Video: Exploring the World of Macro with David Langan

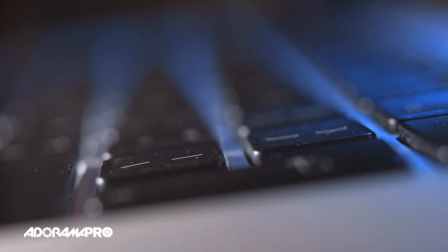(7:57)
And then again, so here's the effect I was telling you about which is to do you pull through the line,
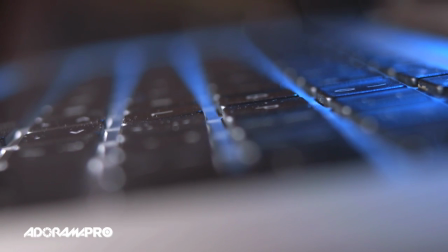(8:06)
you get a nice rolling focus effect and
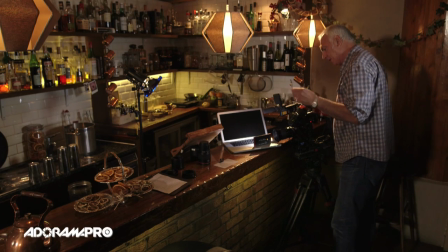(8:14)
if you want to see more detail ie a greater depth of field I'm going to cheat this particular occasion rather than up in the lighting level which is probably the preferred way of doing it and wide open at the moment so I'm going to go down to say F11
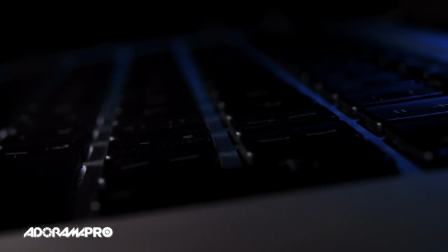(8:32)
and cheat my ISO
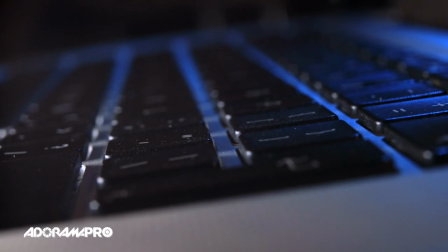(8:37)
to the point where it's kind of lit
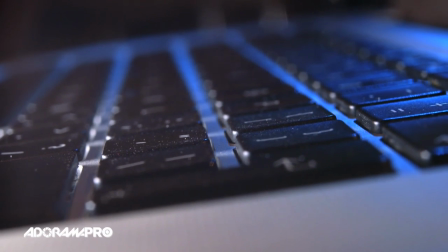(8:42)
at about 4000 ISO and you can see now you know it's a keyboard you can see the entire range of the keyboard the focus is allowing you to tell you more about the context of where you are and you can see more detail.
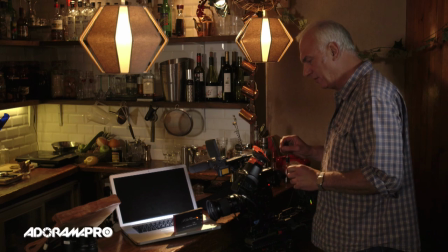(8:58)
To have greater control over your image you have to understand the relationship between the three things which is ISO rating, the iris control and the lighting levels. Balancing and changing those three things give you control over the look of the image that is either going to be about the context,
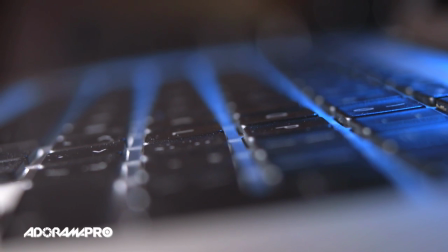(9:17)
the geography, where you are, the detail of what it is you're looking at,
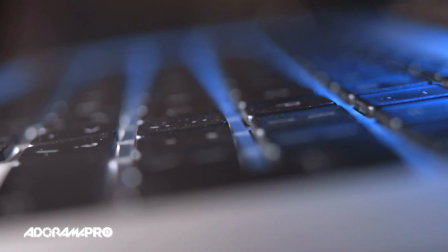(9:21)
or simply maybe just a beautiful image that stands alone as it is.
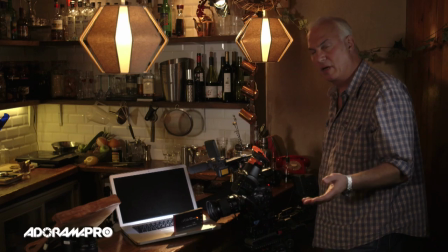(9:27)
All these elements play a part in the storytelling process.
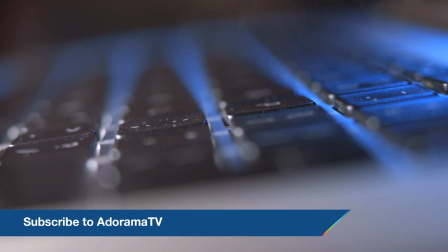(9:30)
You can subscribe to AdoramaTV for more great videos, and let us know what you think by commenting, sharing, and liking this video.
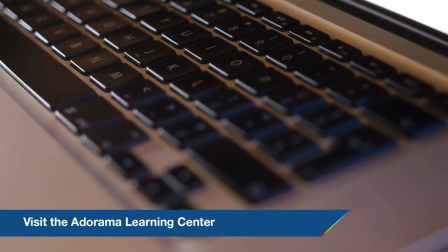(9:38)
You can stop by the Adorama Learning Center for more great tips and tricks.
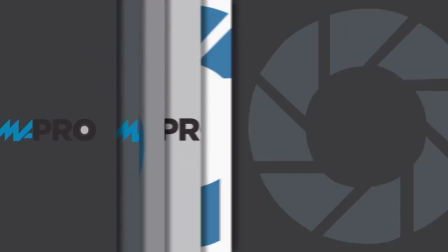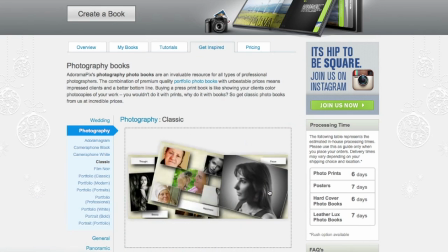(9:48)
Do you want great looking prints at low cost? Be sure to visit our easy to use online printing service.
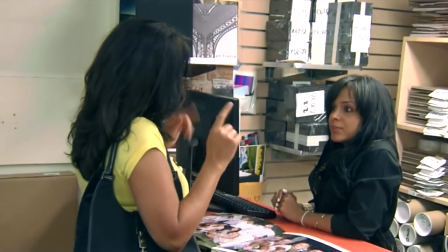(9:55)
AdoramaPix has professionals who treat your images with the utmost care that you can count on.
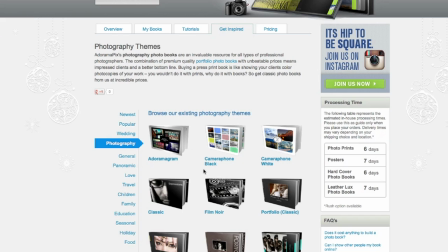(9:59)
For a quick turnaround on photos, cards, or albums, use AdoramaPix.com.